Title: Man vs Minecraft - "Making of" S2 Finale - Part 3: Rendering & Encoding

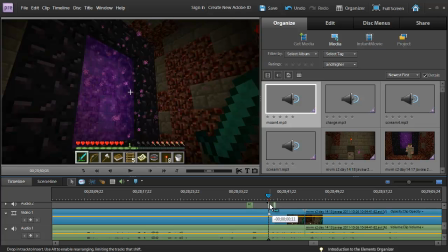(4:07)
I'm not getting that now because I'm recording it in 720, and I'm losing some of the borders.
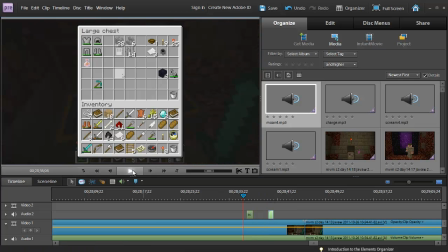(4:14)
But all right, let's try that.
What the heck was that?
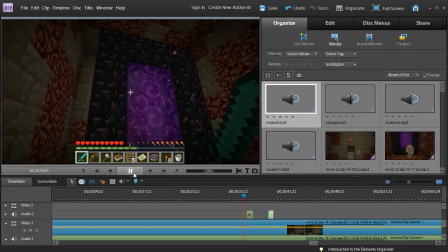(4:21) Oh my God, that was freaky.
Okay, that's not too bad.
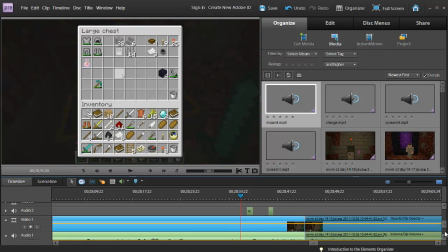(4:26)
Again, I'm going to tweak it up a little bit, but I don't want to waste too much of your time. You get the idea.
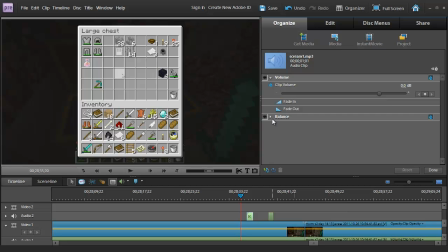(4:31)
Now we can also come in here and take these clips, and I can change the volume. I think it's probably a little too loud the way it is. So I want it to sound distant. It's not in the room with me.
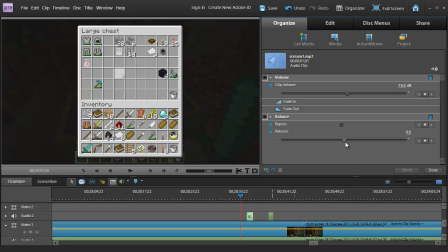(4:44)
I want it to sound like it's coming from the portal. And with this balance, I'm pretty sure we can redirect the sound to a speaker to the right. I think I did that in episode in the season 1 finale. Let's try that. it should be coming out of your right speaker now.
What the heck was that?
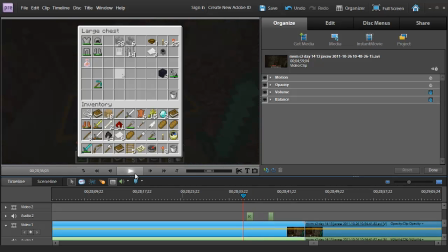(5:03)
Yeah, see? Good. So we want to make it sound like it's coming from the portal.
What the heck was that?
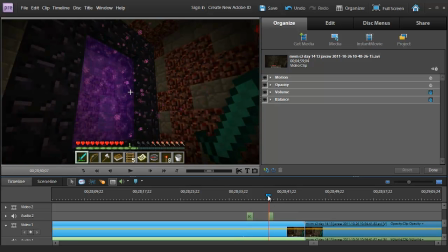(5:11)
Oh. And then this one I'll do the same, but since I'm facing that way, I kind of want to move it to the left a tad. And I also want to do this at about -10, right? And let's balance it just about 20-ish,
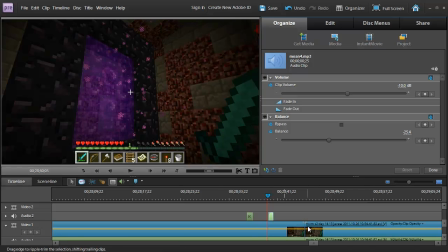(5:32)
25-ish, so it sounds like it's coming from the portal. Let's put it all together.
What the heck was that? Oh my god, that was freaky.
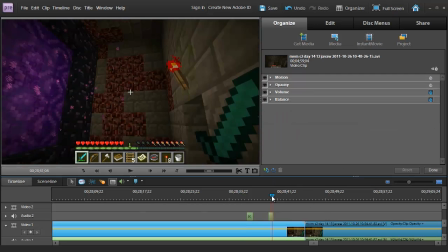(5:46)
Okay, not too bad, not too bad. Again, I'm not going to win any Emmy Awards or Grammys or whatever the heck they give away for acting.
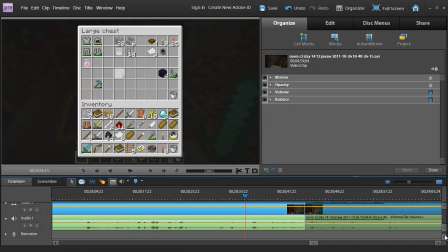(5:54)
But it's good enough for government work. Now I'm going to go ahead and just add all the rest of the clips. I'm going to dump in some soundtracks and tweak it,
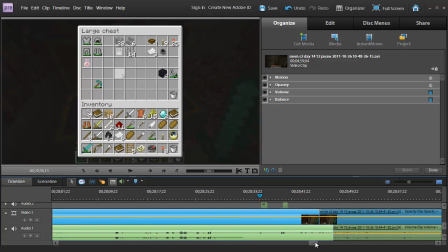(6:03)
and then I'll show you how to do the publishing and the compressing and all that when I get to that point. So, and by the way, this is, I don't do this for every episode. This is only for the season transitions.
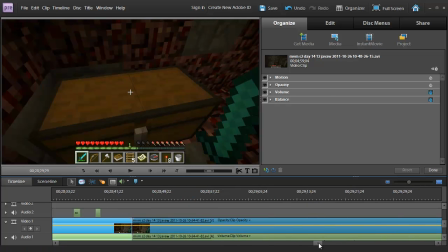(6:16)
I never put this much work into it as far as sound effects and so forth.
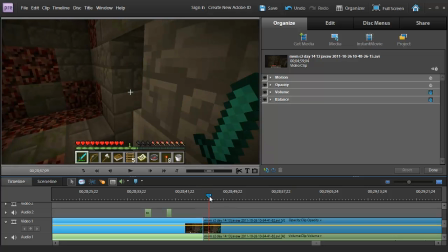(6:22)
I mean, I usually just go with whatever's happening on screen at the time I record it. That way it's just natural. You know, I just click record, I play all my dialogue and
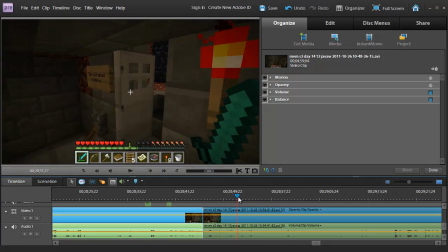(6:35)
you know, what my commentary is completely just all improv.
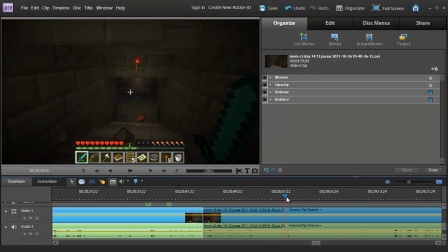(6:40)
And there's only one scripted scene in this.
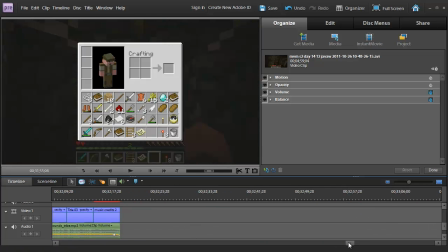(6:43)
It's at the very end, just before I hop into the portal, and I'll show you that in a minute. And I write that down and I read it to make it sound like I'm actually scripted,
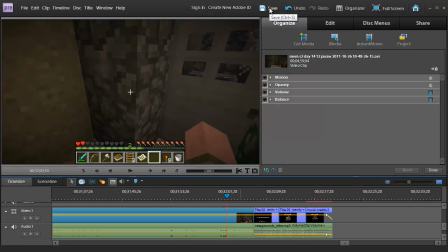(6:52)
to say, hey, this is season 3, get ready, be prepared, and here we go, blah, blah, blah. Anyway, I'll be right back.
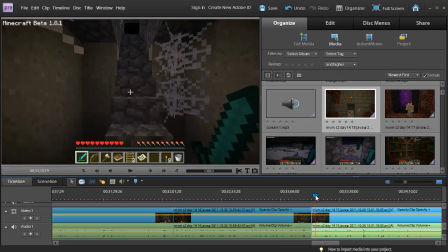(7:00)
All right, now I have all the clips into the very end, and here's one more transition that I have here.
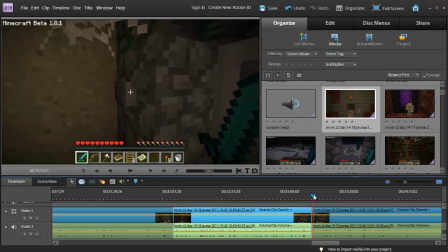(7:08)
This was 1.9 to get all the new nether stuff, and then as you can see, as I go to the new clip, changes to 1.8 because I've got to get the wolf back. So let's see how smooth that was. Yeah, right, it's okay, not too bad, barely perceptible.
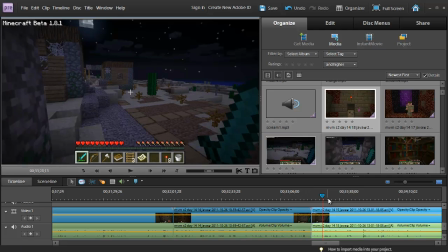(7:23)
So now I run out, and obviously off camera I'm running out.
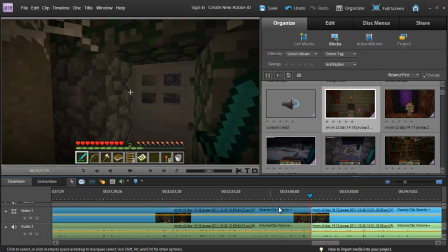(7:28)
I summon a wolf. Actually, I've got to change the Minecraft jars. Summon the wolf, put him in position, run back, stand here, and then start recording again.
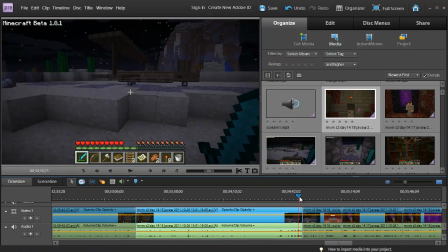(7:40)
And then once I do that, there's one other transition here at the end, because the wolf is here,
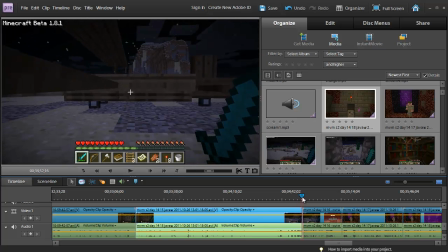(7:46)
and I stop and I have to say, okay, get ready to hop in, Wilson. And then right here, I actually turn around and I have to kill Wilson because he's bugged. And if I hop in there with him, it screws everything up. I felt really bad about that. No, really.
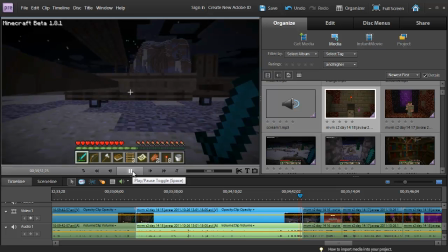(8:02)
So let's just see that transition.
Hop in, let's go. All right, let's go, let's go.
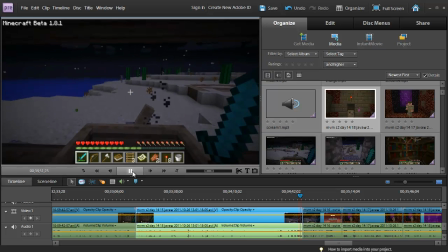(8:08)
Start it up. Wilson's gone. Oh, supposed to be behind me now. And now there is a little secret here.